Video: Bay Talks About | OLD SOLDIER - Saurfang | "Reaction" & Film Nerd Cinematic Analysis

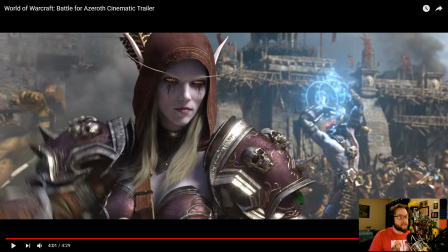He does not perish.
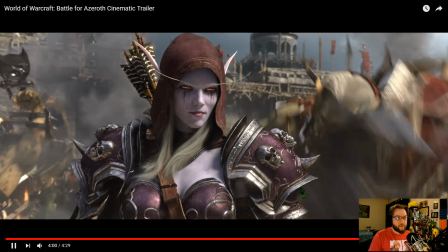If you do also notice very quickly, which I don't know if this was on purpose or not, he doesn't get his armor back on.
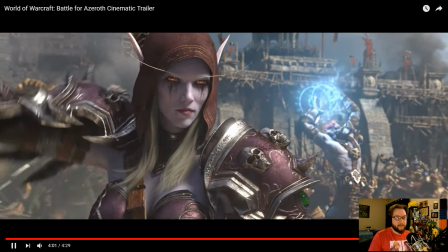He gets... Yeah, he doesn't get... You can't really tell. I'm pretty sure he only has his left shoulder on.
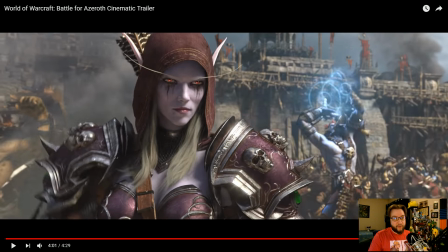Because you can sort of see bits and pieces hanging off of this one, but not his right. Not sure if that's intentional or not, or different models during the different processes of building these. But if it actually is a conscious decision that he only has his left shoulder on, and so does Varrok, that's pretty awesome.
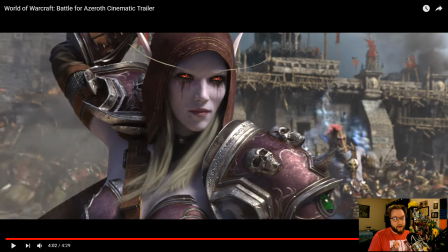But hard to tell. Because hard to tell. It's very, very quickly. I think in this frame you can't see.
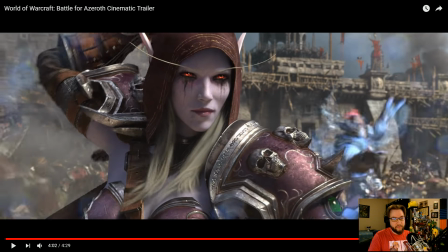I think it's just his armor pieces on his forearm. But again, he is alive and well, if you were curious.
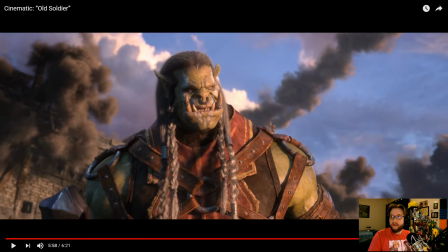He is alive and well. No big deal.
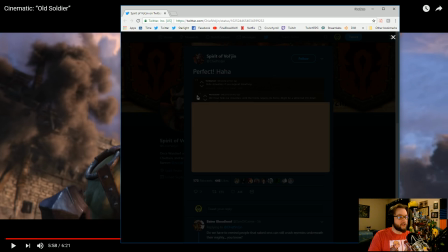Again, yeah, there's the hide the shoulders movement happening right now on Twitter.
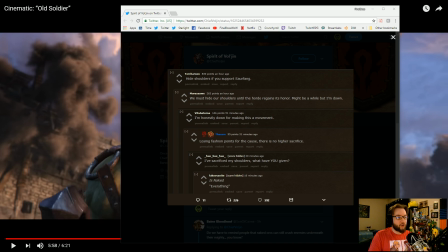Hide shoulders if you support Saurfang. We must hide our shoulders until the Horde regains its honor. It'd be a while, but I'm down. And I'm honestly down for making this movement. Losing fashion points for the cause.
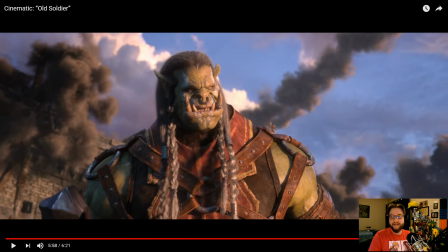There is no higher sacrifice. I think that's really, really funny.
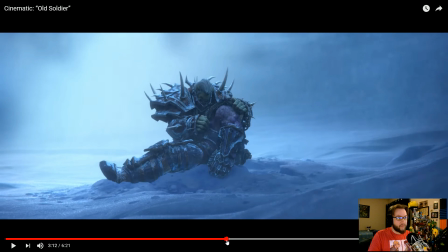But there is just a lot of subtle imagery here and connecting points and some really fantastic storytelling.
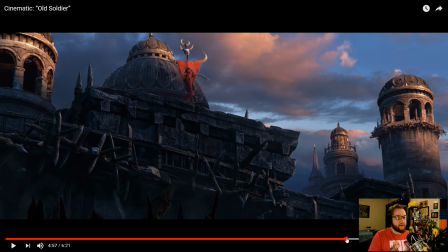Not only from the sound design team, the lighting, the motivation of where the cameras go, and the directing.
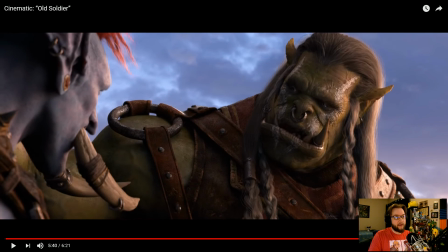I also didn't bring up the fact that in this scene, again, character movement usually determines and shows off change in a character's motivation or their feelings about it. So Varrok is sort of center frame now.
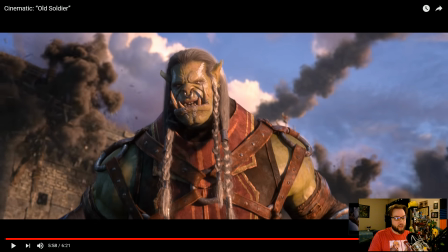Whereas all the other shots in this entire thing,
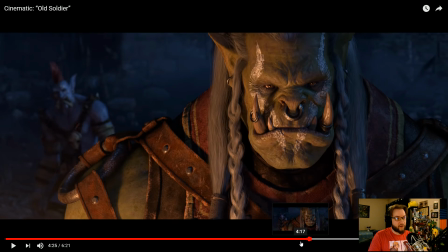he is very much subdued and on the right frame a lot of the times. Very, very often he's on the right.
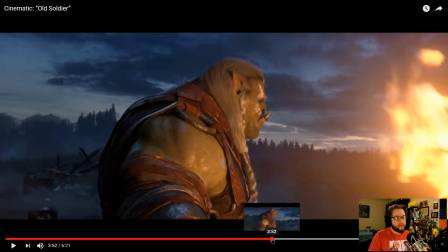He pans in this shot, obviously, but he goes back to the right of frame again.
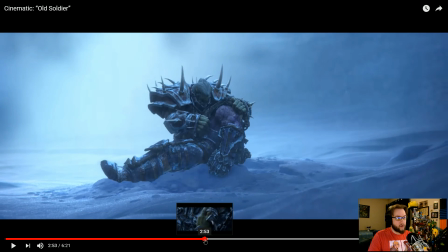He is on the right of frame, the right of frame. In the flashbacks, that doesn't matter because it's a different story.
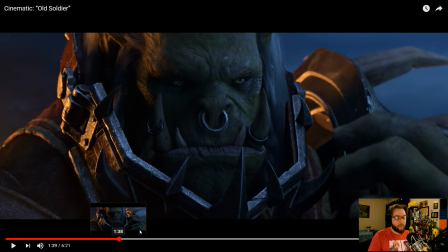Right of frame, right of frame, right of frame. All this stuff to keep him there at the very end when he is...
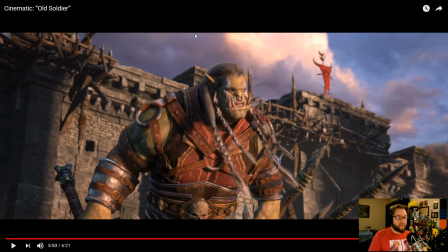center frame now. Even that, if you can cut the frame in half, he's like left center. In film terms, there's left center and right, and then there's left center and then right center for like placing things in the frame for the overall balance, right?
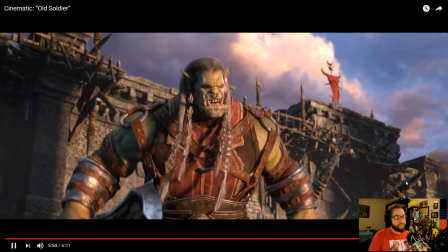Balancing out Saurfang in this shot is the Horde flag up here. Because if the Horde flag wasn't there, it would be really empty with just the sky.
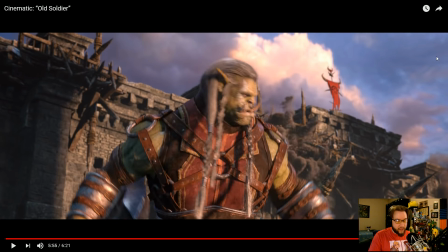So, and then, of course, the first cannonball hits over here to draw your eye this way. All this stuff is all intentional. There's no way it's not intentional. They have to think of all these little things. They have to put this all together because these are incredibly in-depth pieces of visual storytelling.
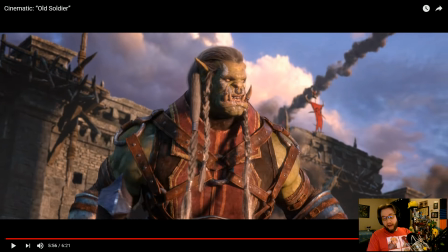And the narrative here has to be put together. But I don't know. This stuff, to me, is what I really like.
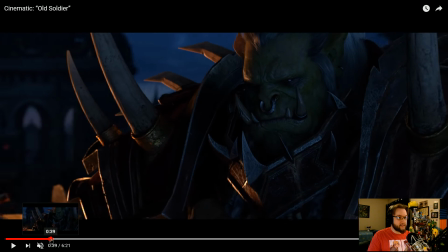I really enjoy this kind of stuff, figuring all this bits out, and is how the narrative evolves over the course and how they may have done this.
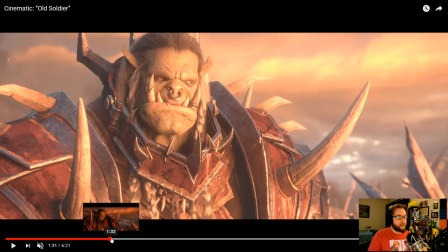I don't know if there's any, this is a still shot of the end of the burning scene.
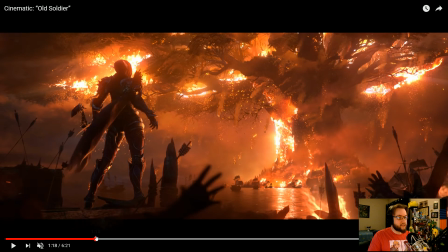This sequence, this shot with Sylvanas is such wallpaper material. Can we get a high res, like 4K version of this, Blizzard, please? It's so ridiculous, even though it's gut-wrenching what's happening here. Visually, it's still a really... If you agree with her or not, it's still a crazy storytelling point.
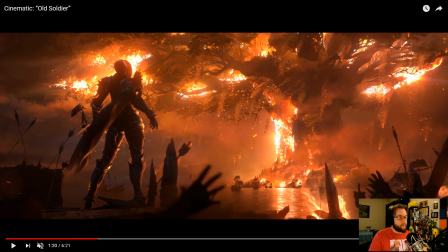You cannot argue with me on that one. But that's about all I have, though.
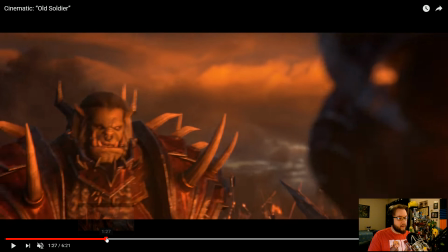It's been about 50 minutes of me going through all this stuff, so hopefully you've enjoyed my walkthrough, sort of scene-by-scene analysis here in this one.
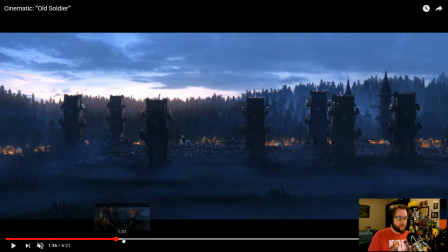Different than Sylvanas.
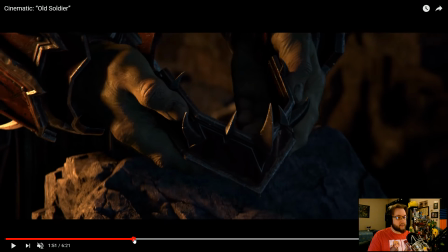So, and I don't know what the Azshara short will bring, but there's a lot of stuff that was visually told.